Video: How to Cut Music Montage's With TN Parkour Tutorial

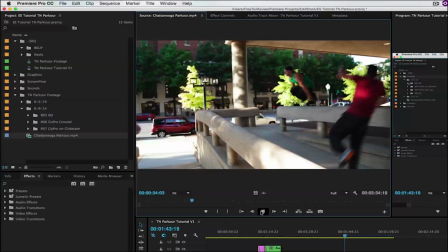[4:30]
Kidron is so good at matching shots. Did you notice where he cut on this foot?
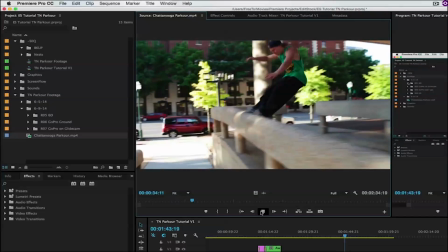[4:34]
From landing foot to jumping foot, but we've changed locations, but the foot is kind of in the same spot.
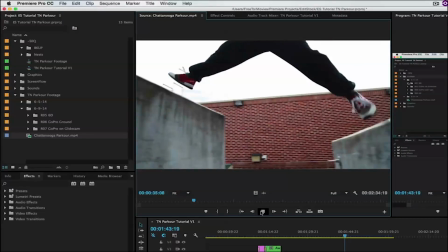[4:40]
It's just really good editing.
Stop that. I know you hear me spitting these hot raps.
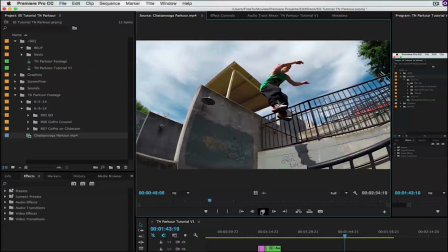[4:45] Now watch that beat, cause it's about to drop. The Rockets is the 09 jump off. Yeah, last name Pan, first name Peter.
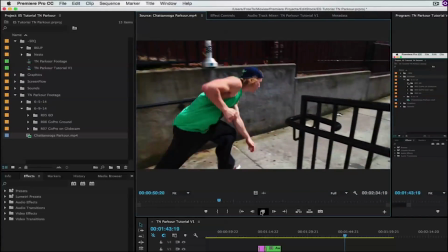[4:52] I know you see me playing and you want me to teach you, but I stay elevated so that all God's creatures can hear me.
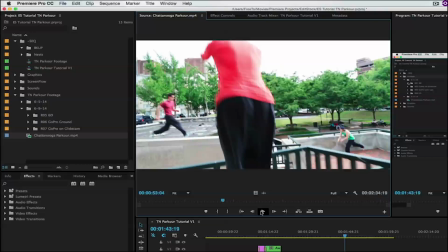[4:56]
Notice that these are all the bigger set pieces. How the whole team is set up, and they've been rehearsing these multi-person tricks for a while.
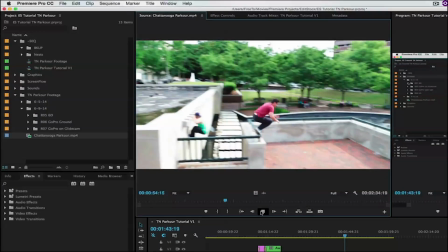[5:05] Shout it out like my name is Aretha, getting R-E-S-P-E-C-T.
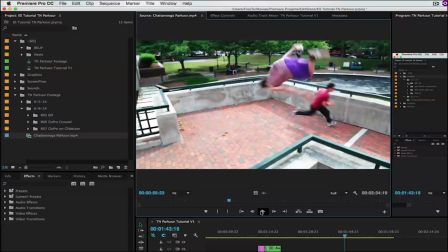[5:09]
Right when the song slowed down, R-E-S-P-E-C-T, we got a slow down of the flip, but also
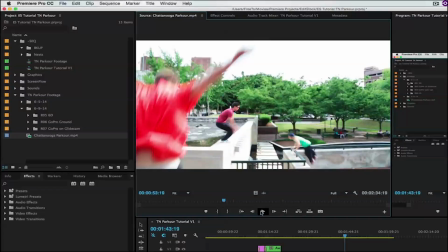[5:19]
You know, not every single shot needs to be cut right to the beat. What I really like about where Kidron cuts to in his flips,
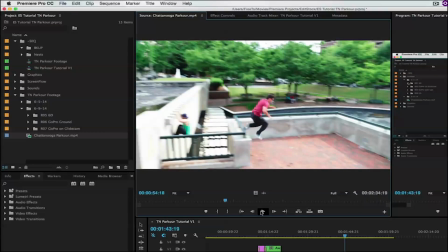[5:28]
he goes to it at the point at which you have the most energy, right?
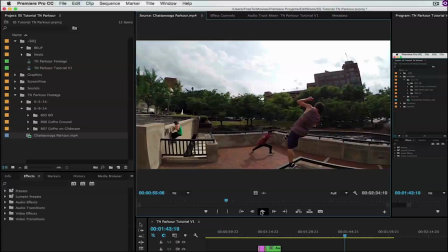[5:35]
This is look at where the first frame is. The first frame is we're just already in the flip, and we go wider and slower so that we really get the biggest possible payoff from the flip itself.
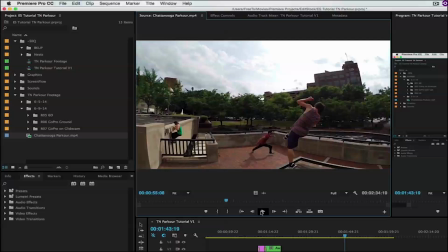[5:49]
He's got this in regular speed and slow motion, but we're showing it in slow motion because it adds a lot more intensity to the shot.
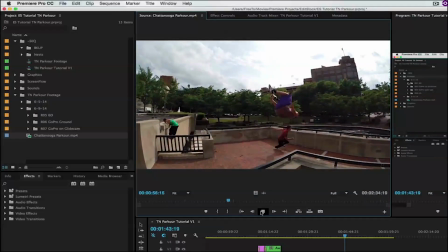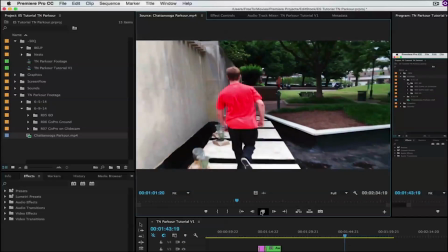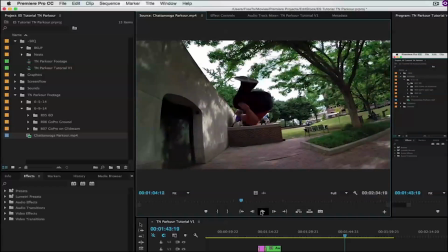[6:08]
Again, look where the cut is, right before the biggest action.
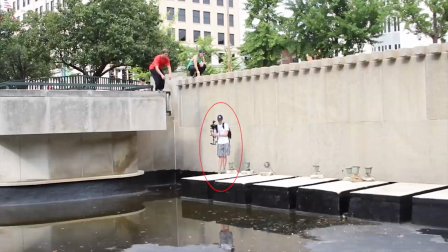[6:14]
The way Kidron's rig works, he's got the slow motion camera, the GoPro,
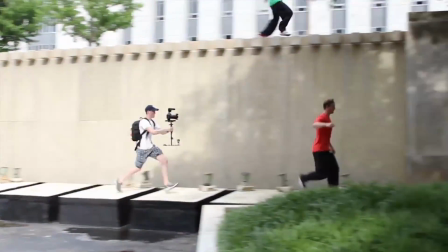[6:19]
on the bottom, and the regular speed Canon T2i on the top of a handheld stabilizer.
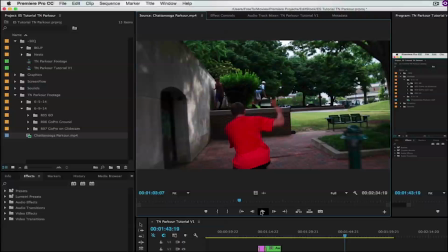[6:25]
So everything is actually in sync. He could cut this perfectly in sync continuity-wise, but when I go back through the cut, notice how he just propels you forward just a little bit.
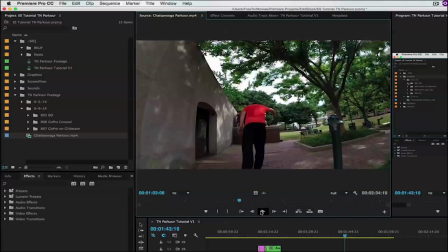[6:44]
Continuity's not perfect, but that cut is absolutely intentional.
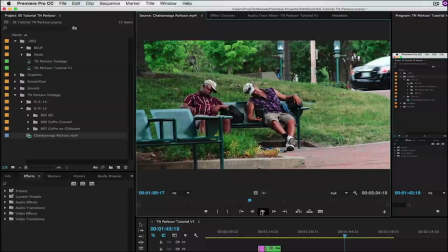[6:51] I'll get you from behind. Now go ahead, right?
And that's the only line of dialogue in the entire piece. He only used one line of dialogue, and if you think about it, that just goes to show you how little guidance you really have in a piece that's a full montage, right?
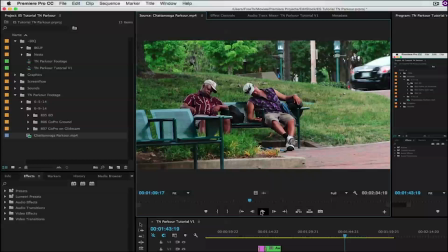[7:05]
Because if this were a documentary, you'd have an interview to cut to. And if this was a scripted piece, you'd have dialogue to cut to. But in this case, the only sounds we really have of anyone talking are just these random few people that you pick up along the way. You might get one of the athletes, for example, kind of mumbling something or saying something to the camera.
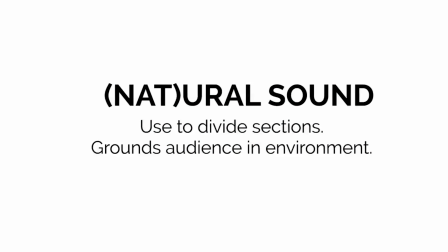[7:25]
And it's cool to occasionally add those kind of natural sound bits because they can be used to divide the sections. I always try to stick a little piece of nat sound in between every section in all of my projects, whether they have a script or don't.
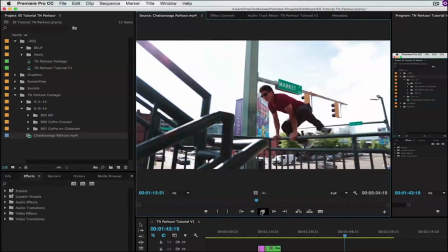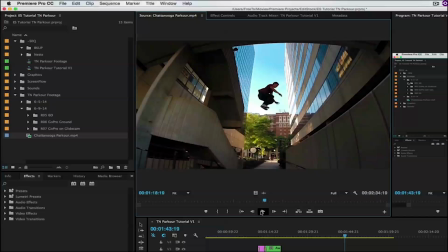[7:47]
I'm not saying every cut needs to happen right on the beat, but you need to think about the music. The music really needs to lead you. Right here in the song where we hear "Spread your wings and fly," we cut to a slow motion of someone basically doing that. There's a real synergy between the music and the picture to get into what I'm calling the flow.
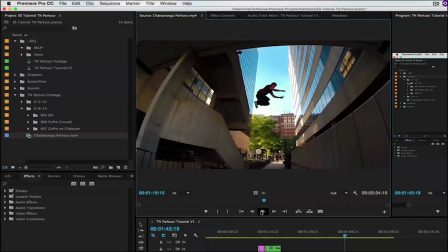[8:05]
You know, your video gets a flow, and what you're really doing the whole time that you're editing is searching for that flow.
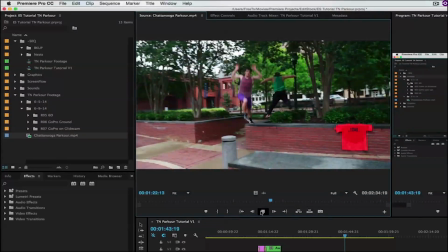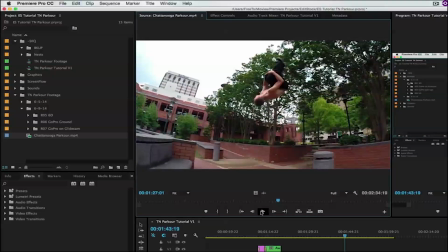[8:21]
Scrape the sky, long, big, slow motion. Again, the cut happens.
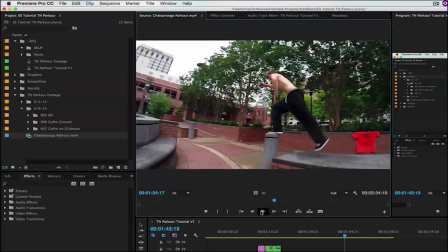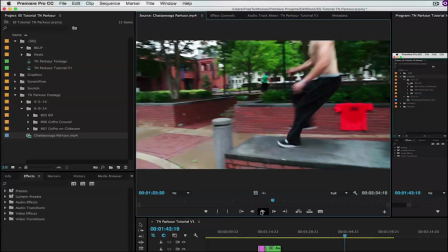[8:32]
Again, the cut happens at the most energetic spot in the shot.